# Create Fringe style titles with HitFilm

Adjust its Y rotation and X rotation so it lines up with the roof line.
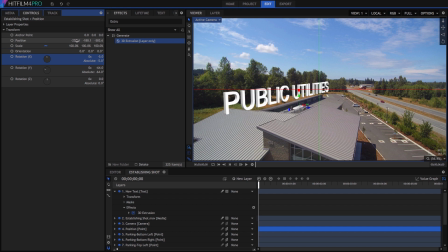254s
Then adjust its position to put the text wherever you want it. I'm going to push it back a bit more to the left so the angle of the text is less obtuse and it's easier to read. Let's increase the depth of the extrusion a bit until it's about three times as deep as the stroke width of the letters.
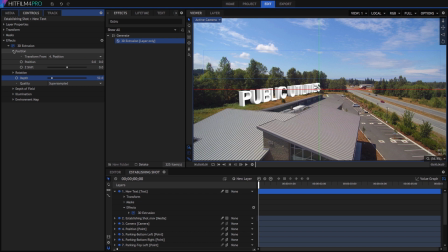272s
Now, to make the text look like it is actually in the scene, we want to set up the environment map. This option in the 3D extrusion controls lets you convert any layer in your timeline into a massive dynamic reflection on the surface of the extrusion.
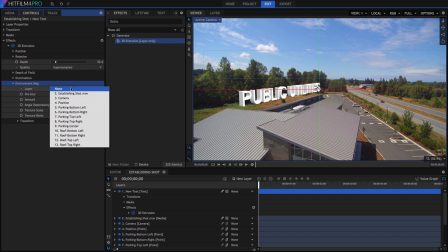287s
In the Layer menu, select your video layer, in this case, Establishing Shot,
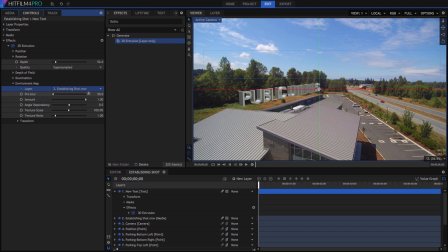292s
And we can then control exactly how much of the reflection is present by dialing in the other properties. Pre-blur controls how shiny the text is. If you turn it down, then you will get a mirror-like reflection, while increasing the pre-blur softens the details in the environment map.
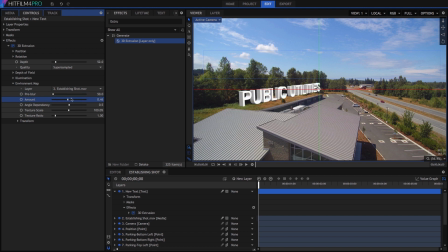308s
Amount is the blend between the text color and the environment map. So if you want the reflection to be more subtle, you can reduce the amount. Angle dependency handles the specularity of the reflection. So as you turn it up, only certain parts of the text will reflect the environment depending on their angle relative to the camera.
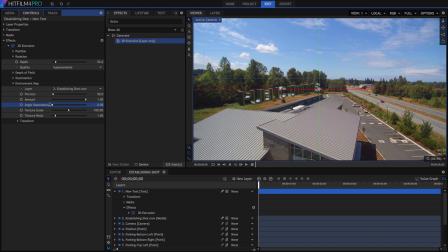327s
As you bring this down, the entire surface of the extrusion will reflect the environment equally. Texture scale and ratio control the size of the reflected image in relation to the text and its aspect ratio.
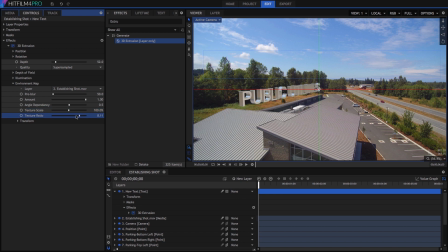339s
Dial these settings in to get the look you want. In this case, I'm going to leave these as they are for now, but I might come back to them in a bit. To ensure that the title is clearly legible, we want to increase the amount of shadow on the extruded edges while keeping the face of the letters nice and bright.
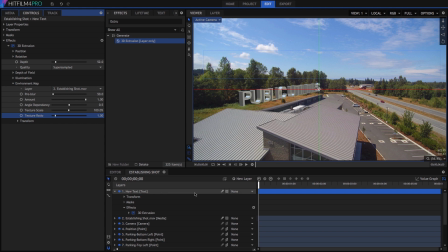356s
Since the extrusion responds to our 3D environment in HitFilm, we can create a new light to handle this. Select New Layer, Light, and then change the light type in its controls to directional. Move the light off to the right, and immediately we get a result much closer to what we want.
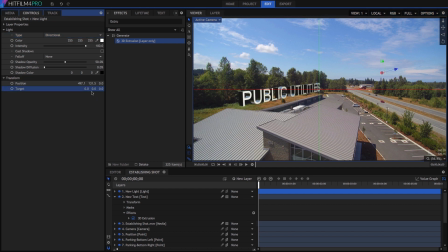374s
By default, the directional light is aimed toward a target position of 0, 0, 0, which leaves it pointed toward our text as well. But if your text is in a different position, in whatever scene you are setting up, then you can change the target coordinates to reflect the position of your position point, and it will be aimed at the text.
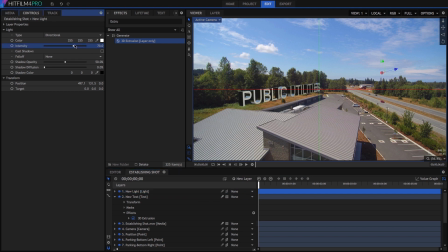394s
Perhaps reduce the intensity of this light a little. Looking at the shot now as an observer, I'd say the shadows are too dark. But we can fix this by adding another light. Set the type of this one to ambient, and turn it way down until the shadow levels are satisfactory.
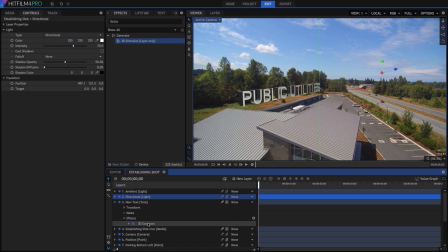410s
Now I will jump back to the extrusion controls and reduce the amount a bit to add more contrast between the face and the sides of the letters. And there we have it, our finished shot in all its glory. Hopefully this serves not only as a pattern you can follow for embedding 3D text into your shot,
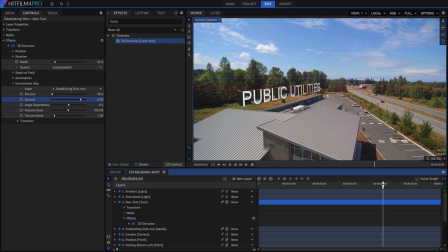428s
but also as a primer for HitFilm's 3D extrusion, for those of you who haven't seen our older videos on that effect.
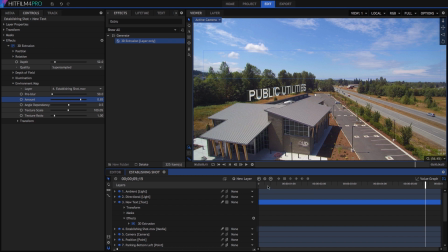435s
I thank you very much for watching, I hope it was useful, and I invite you to subscribe if you want to see more tutorials like this one.
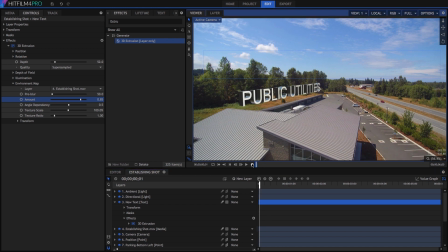442s
We release new videos every Thursday, so until next week, I bid you farewell.
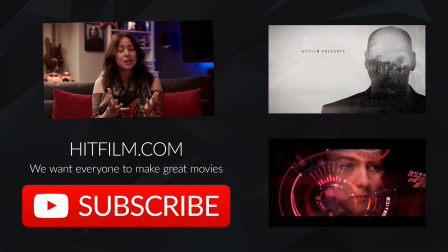451s
Are there any tutorials that you desperately want us to do? Let us know in the comments below.
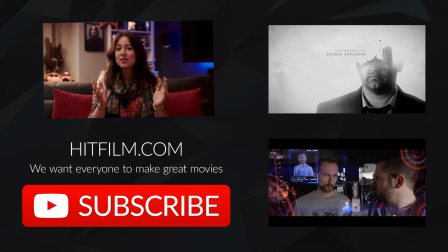456s
You can contact us on Twitter. And don't forget, there's a subscribe button, like right there.
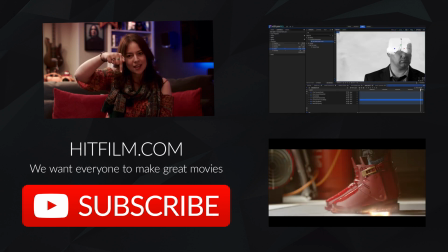460s
It's right there. Just click it.